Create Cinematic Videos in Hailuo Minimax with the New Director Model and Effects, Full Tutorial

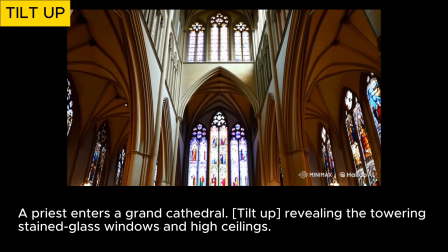244s
A tilt-up effect shifts the camera angle upward, evoking awe, power, or discovery.
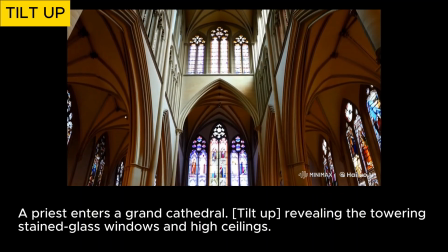250s
It can make a subject appear larger and more imposing, or emphasize grandeur and mystery.
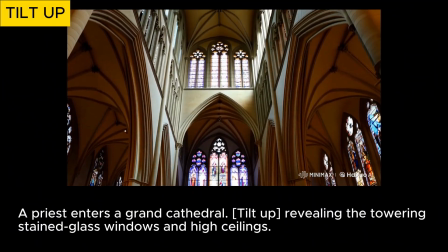256s
In storytelling, a tilt-up reveals previously unseen elements, building suspense or altering the viewer's perspective.
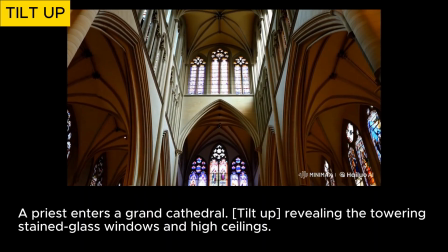263s
In this video, a priest steps into a grand cathedral, and as the camera tilts up, the towering stained glass windows and high vaulted ceilings come into view. This movement enhances the cathedral's immense scale and sacred atmosphere, reinforcing the feeling of reverence and wonder.
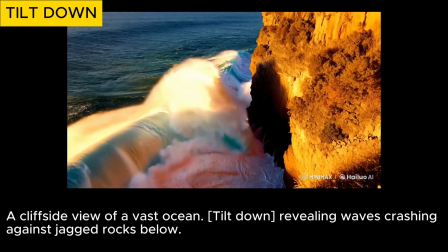282s
A tilt-down effect shifts the camera angle downward, often evoking a sense of vulnerability, focus, or revelation.
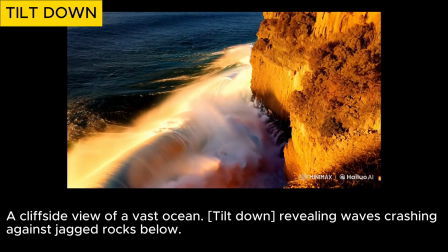290s
It can make a subject appear smaller or emphasize details below, guiding the viewer's attention to something previously unseen.
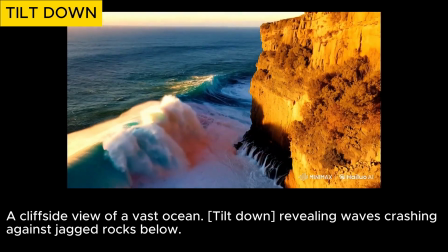298s
This technique is commonly used to create tension, transition to lower levels, or unveil hidden elements.
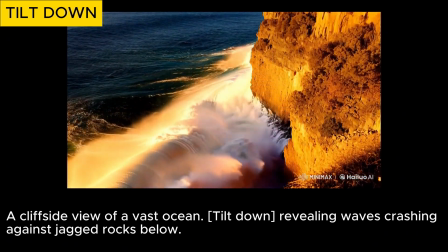304s
In this video,
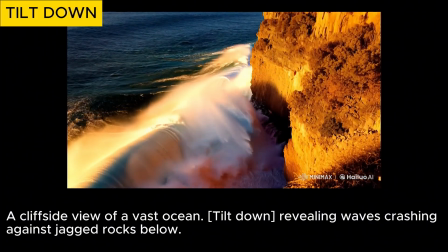306s
the camera starts with a sweeping cliffside view of the vast ocean before tilting down to reveal waves crashing against jagged rocks below.
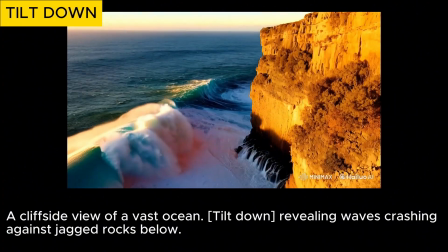314s
This movement enhances the dramatic contrast between the serene horizon and the chaotic waters beneath,
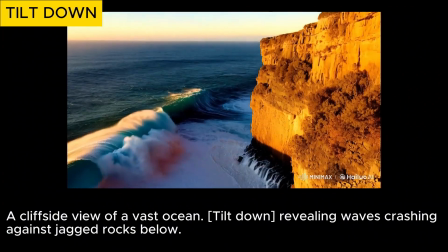321s
reinforcing a sense of danger and scale.
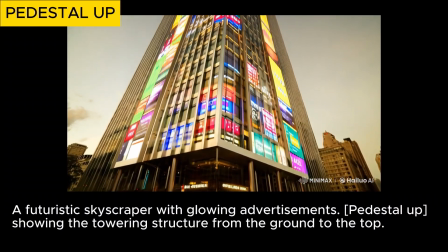324s
A pedestal up moves the entire camera vertically, expanding the scene and creating a sense of empowerment or growth,
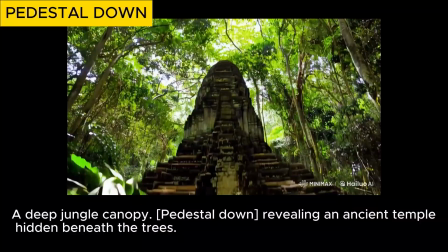332s
while a pedestal down lowers the camera to reveal new details, emphasizing vulnerability or exploration.
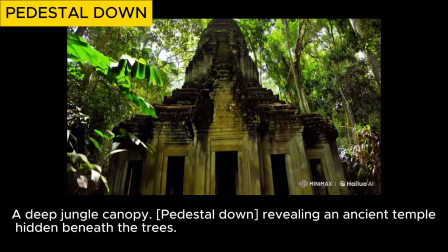340s
Unlike tilts, which only change the camera's angle, pedestal movements physically reposition the camera,
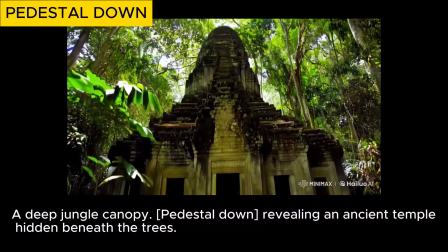346s
offering a more dynamic and immersive shift in perspective.
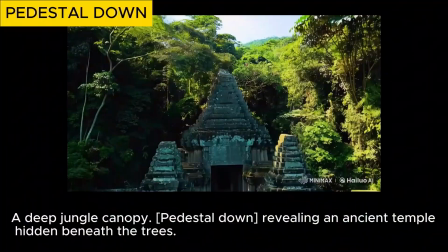350s
These movements are ideal for dramatic reveals, altering perception and adding depth to a scene.
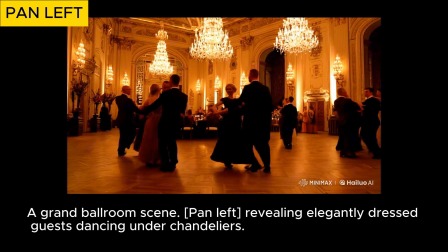357s
A pan left moves the camera horizontally to the left, often used to reveal new information, follow a subject, or shift focus within a scene.
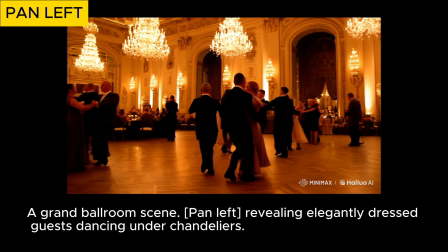366s
Depending on the context, it can create a sense of exploration, anticipation, or even unease.
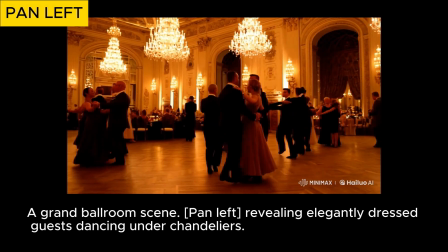372s
A slow pan left feels smooth and natural, while a faster pan adds energy or urgency.
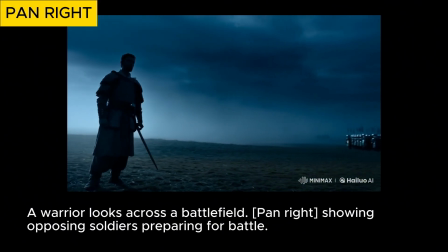378s
In contrast, a pan right often feels more intuitive as it aligns with the typical reading direction in many cultures.
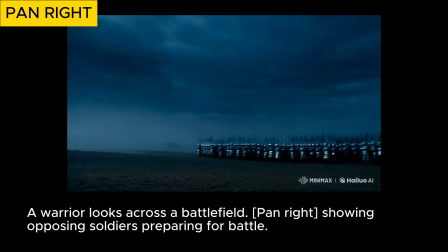385s
It can symbolize progress, forward movement, or a shift in focus, seamlessly guiding the viewer toward new elements in the scene.
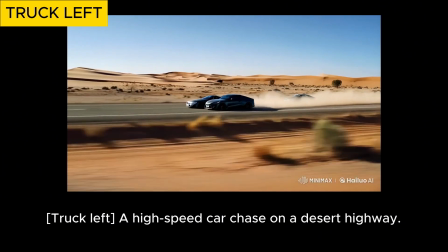393s
A truck shot involves moving the entire camera horizontally left or right.
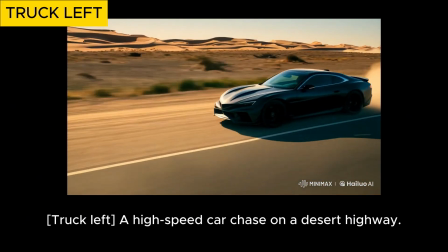398s
This type of shot can create a sense of exploration or emphasize the environment around a subject.
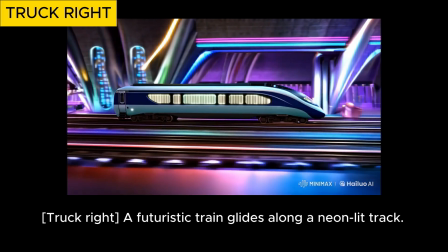404s
In contrast, a pan shot is a horizontal rotation of the camera on its axis without moving the camera itself.
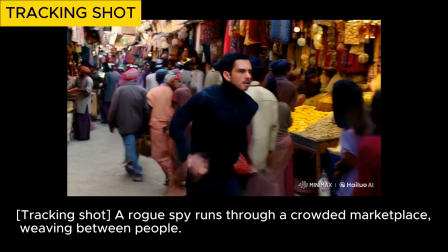411s
A tracking shot moves the camera with a subject, immersing the viewer in the action and enhancing the sense of movement.
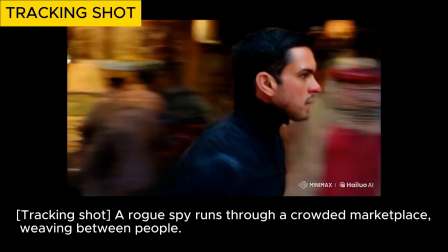418s
In this video, as a rogue spy dashes through a bustling marketplace, the camera follows closely, weaving through the crowd just as he does.
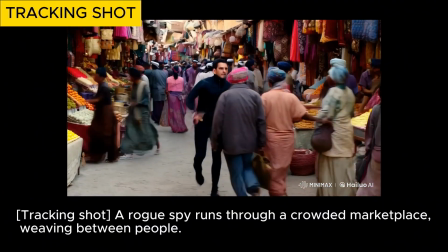427s
This dynamic motion builds urgency and excitement, making the audience feel as if they are part of the chase.
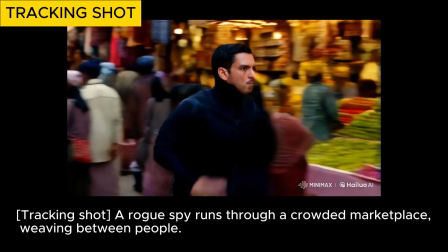434s
Tracking shots are especially effective for heightening tension, maintaining engagement, and creating a seamless flow through fast-paced environments.
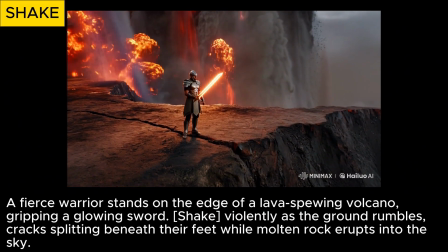442s
A shake effect introduces erratic or rapid camera movement, typically to convey instability, chaos, or heightened tension.
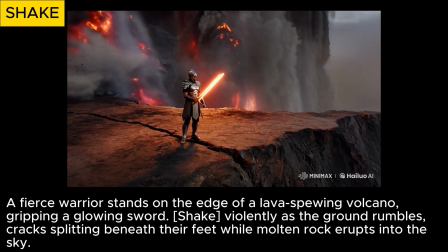450s
This type of movement can evoke urgency, discomfort, or confusion, depending on the scene's context.
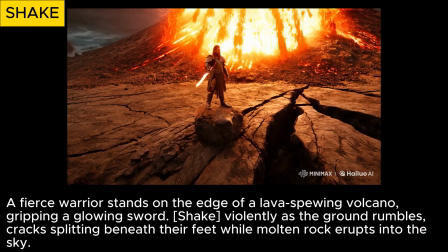456s
It's commonly used in action sequences, intense moments, or to reflect a character's emotional state, like fear or panic.
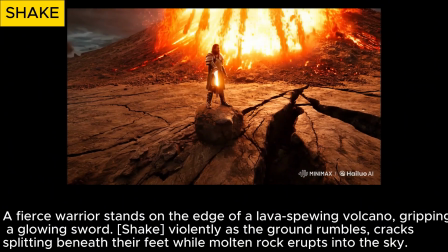463s
However, in these videos, I don't really notice much of the shaking effect being applied.
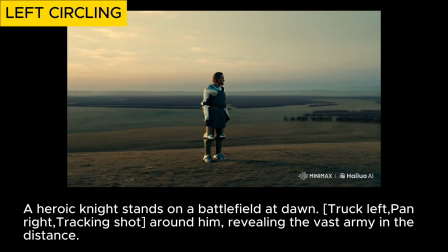468s
A circling shot combines horizontal camera movement, truck, panning, and tracking to create a circular motion around the subject.
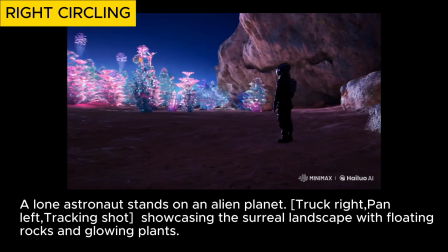477s
Both left and right circling shots offer dynamic 360-degree perspectives, adding energy and depth to a scene.
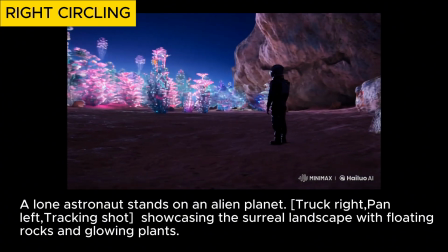484s
They are often used to emphasize the subject, create a sense of exploration,
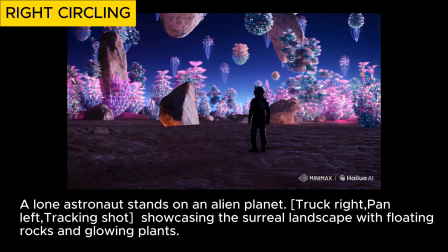488s
or heighten tension, pulling the viewer into the action from various angles.